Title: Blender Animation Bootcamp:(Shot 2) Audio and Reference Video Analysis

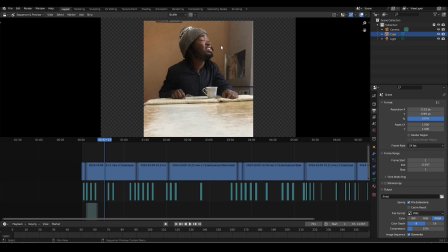So I quickly noticed that, and I changed my acting to be looking straight ahead, so that she's looking at the guy across the table.
Do you like someone else? Your dad's girlfriend?
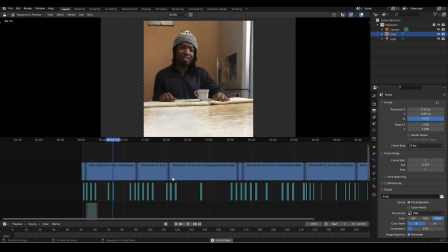Do you like someone else? Your dad's girlfriend?
Okay, so I continued on just shooting the reference, and I wanted to really bring out that nervousness in the girl, so she'll be playing around with the fork as she's saying her lines.
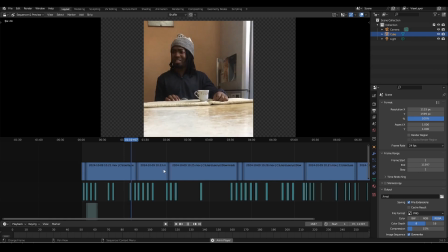Okay.
Do you like someone else? Your dad's girlfriend? Do you like someone else? Your dad's girlfriend?
Okay, so those were the takes for the first part of the script.
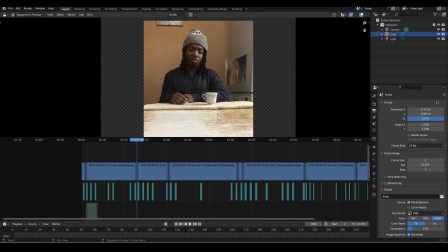Then I went on to the next part of the script. So I started off with the girls' lines. Then I went after I had finished the girls' lines. I then went to shoot the boys' lines. So this is the next line for the girl.
My father said you had a weak handshake, which is a sign of indecision.
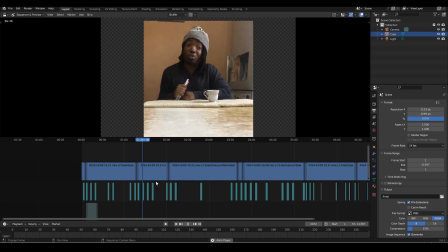Okay.
My father said you had a weak handshake, which is a sign of indecision. My father said you had a weak handshake, which is a sign of indecision. My father said you had a weak handshake, which is a sign of indecision.
Alright.
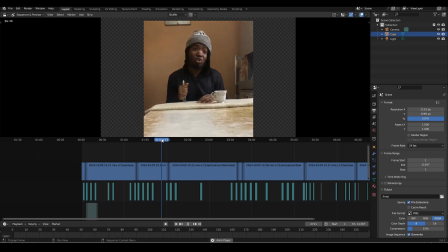So I just went on to shoot more references. Let me just scroll up a little bit.
My father said you had a weak handshake, which is a sign of indecision.
Alright. So after I'd taken those shots, I then moved on to the next line.
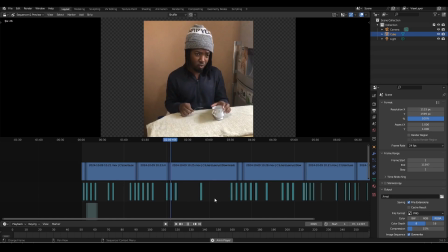This is the next line.
My mother said you don't have a very good model for relationships because of your appearance. My mother said you don't have a very good model for relationships because of your appearance.
Okay, so I just continued on to shoot more of that line, trying out different ideas.
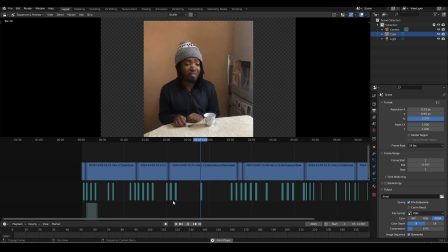This is another part.
My mother said you don't have a very good model for relationships because of your appearance.
Alright. And at this point, I thought maybe might overuse the fork.
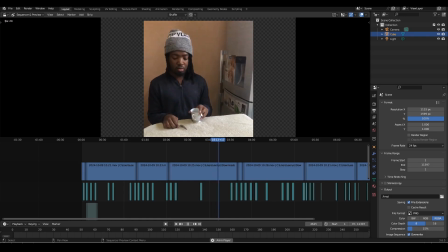Maybe I would switch to hair, bringing in the cup towards her instead of just using the fork. So let's just check that out. These last two clips.
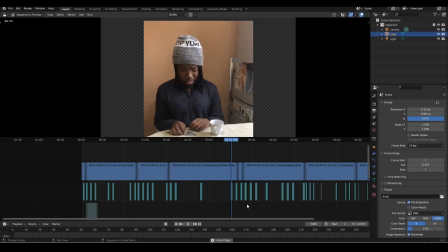My mother said you don't have a very good model for relationships because of your appearance.
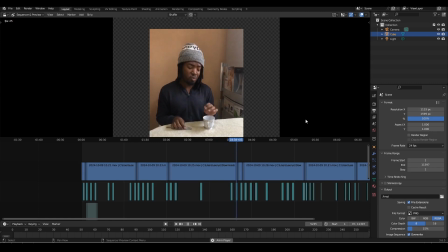My mother said you don't have a very good model for relationships because of your appearance.
So I really like that contrast from her using the fork to then sort of bringing in the cup,
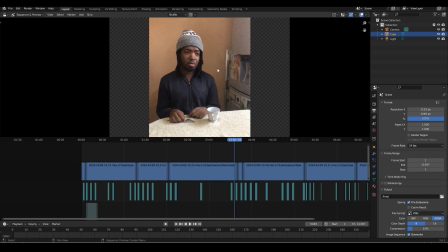sort of displays her how uncomfortable she is saying this, but she really wants to know what the guy has to say for himself.
My mother said you don't have a very good model for relationships because of your appearance.
Yeah, I really like that take.
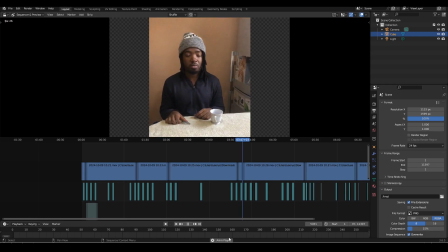My mother said you don't have a very good model for relationships because of your appearance.
Okay, so those were the lines for the girl.
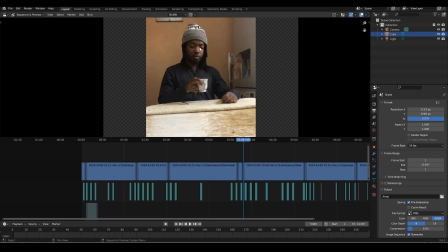Then I went on to now shoot the lines for the guy.
No. No, why? No, and she's not his girlfriend.
So what I wanted to show was he's sort of caught off guard.
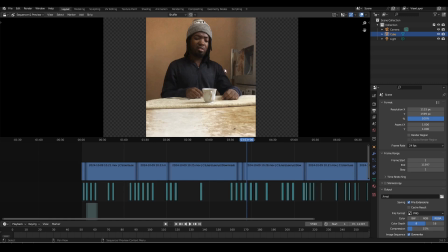He was about to take a sip of maybe his coffee or milkshake, whatever he's having, and then she suddenly brings this up. So he's sort of caught off guard.
No. No, why? No, and she's not his girlfriend.